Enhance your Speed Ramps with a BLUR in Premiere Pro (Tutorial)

What's up, guys? Welcome back to another Premiere Pro tutorial. As the title suggests, I'm going to show you guys how to speed ramp in Premiere Pro, making it more realistic by adding directional blur.
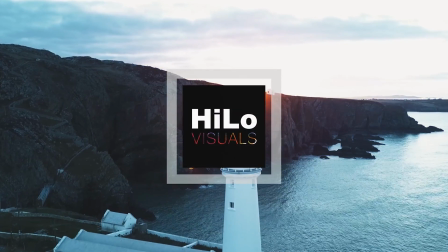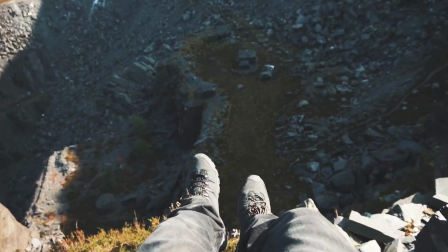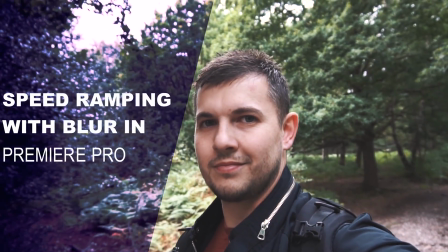A lot of you guys might already know what speed ramping is, you might already use speed ramping, but I'm going to show you how to improve on a speed ramp and make it more realistic. Because as we all know, fast motion to our eyes has motion blur. So when we do the speed ramp effect in Premiere Pro, we're going to add a directional blur to the effect, which will simulate a similar kind of thing to how your eyes see fast motion. So what I'm going to do now is show you a clip of the speed ramp effect without directional blur, and then I'm going to show you the same again straight after with directional blur.
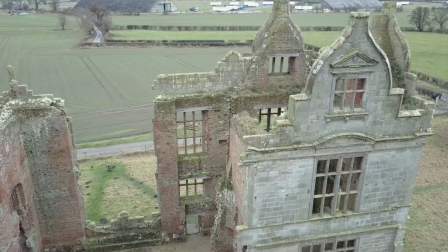1:26 So then you'll see it's about 100 times better. So here's the speed ramp without any directional blur.
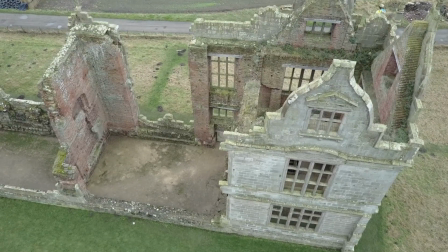1:31 As you can see, it's quite sharp and unnatural. So let's do that again with the directional blur.
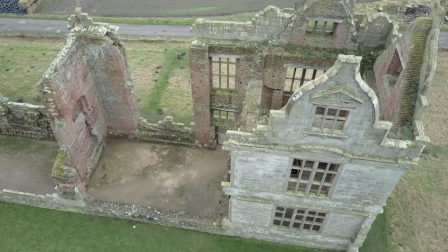1:36 You can see it is much smoother and more realistic. Okay, let's do it again with a sound effect to make it more convincing. And there you have a more natural looking speed ramp. Okay guys, once again let's jump into the world of Premiere Pro.
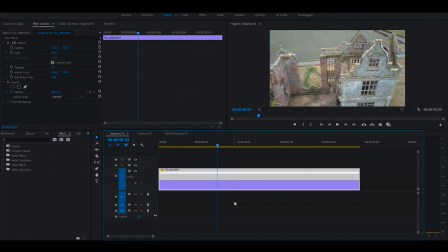1:55 So guys, what you want to do is place your video clip onto the timeline. As you can see here, I'm using the same clip as I used in the preview not so long ago. First of all, you want to find where you want to start your speed ramp.
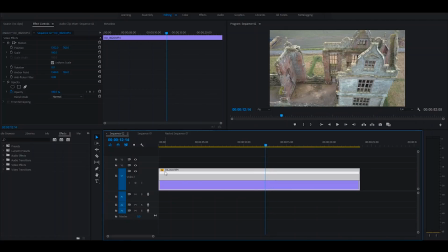2:10 So I'm looking to start it roughly around about here, and to work with your speed ramp within the timeline,
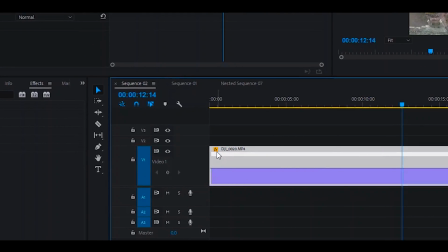2:18 all you have to do is right click on this effects icon, go down to time remapping, and then speed.
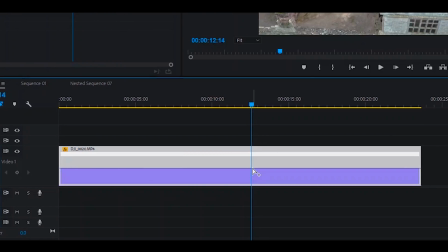2:27 This then allows you to press control if you're on a Windows computer. I think it's options on a Mac. It gives you a little plus sign, and then you can click on this line and it gives you a keyframe.
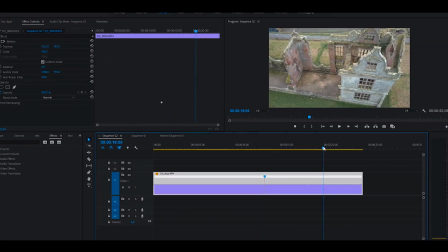2:40 Then you want to determine where you want to finish your speed ramp. So I'm going to choose roughly around here. Do the same again, control and click. Anything in between these two keyframes is what will speed up.
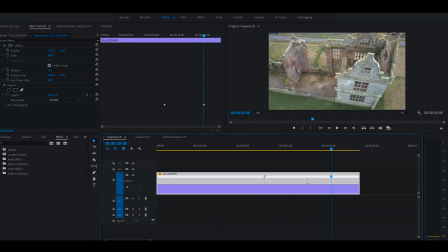2:58 To do that, you click on the line and you hold and drag it up.
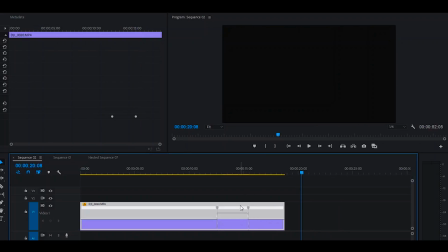3:03 I'm going to take this up to about 1000%.
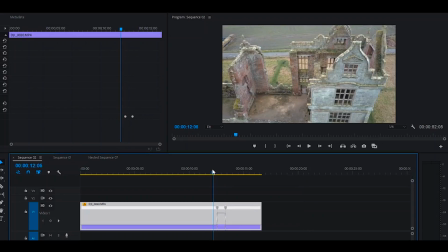3:14 And if we take a look at that, it's a very sharp and abrupt transition from its normal speed to the fast speed and back again.
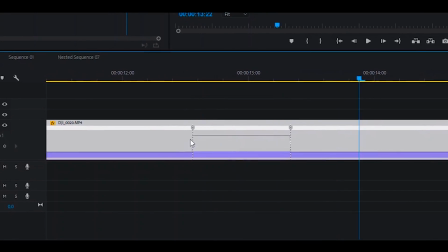3:27 So to smoothen this out, you can click on these little keyframes, and that's where you get your ramps. And then to further improve on them, to make them really smooth, if you click on one of the keyframes there, it brings these little handles up.
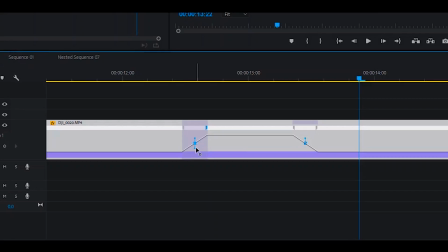3:42 You can click and twist them round, and that will give your ease in and out a nice smooth curve. Do the same on this side, nice and smooth.
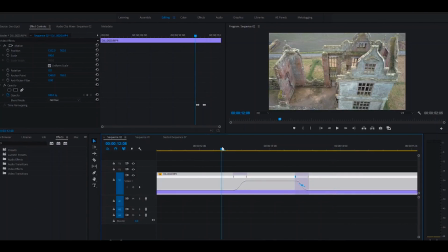3:54 Just play that back. You see it's much smoother. I actually want to go a little bit faster than that. As you can see, I'm at 1000% and you can't go up anymore. The workaround for this is you right click on your video track and nest it.
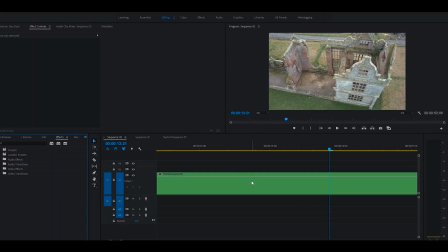4:15 And what this does, it allows you to repeat the process. You can then speed ramp the nested track as well. So again, right click on the effects icon, time remapping, and speed.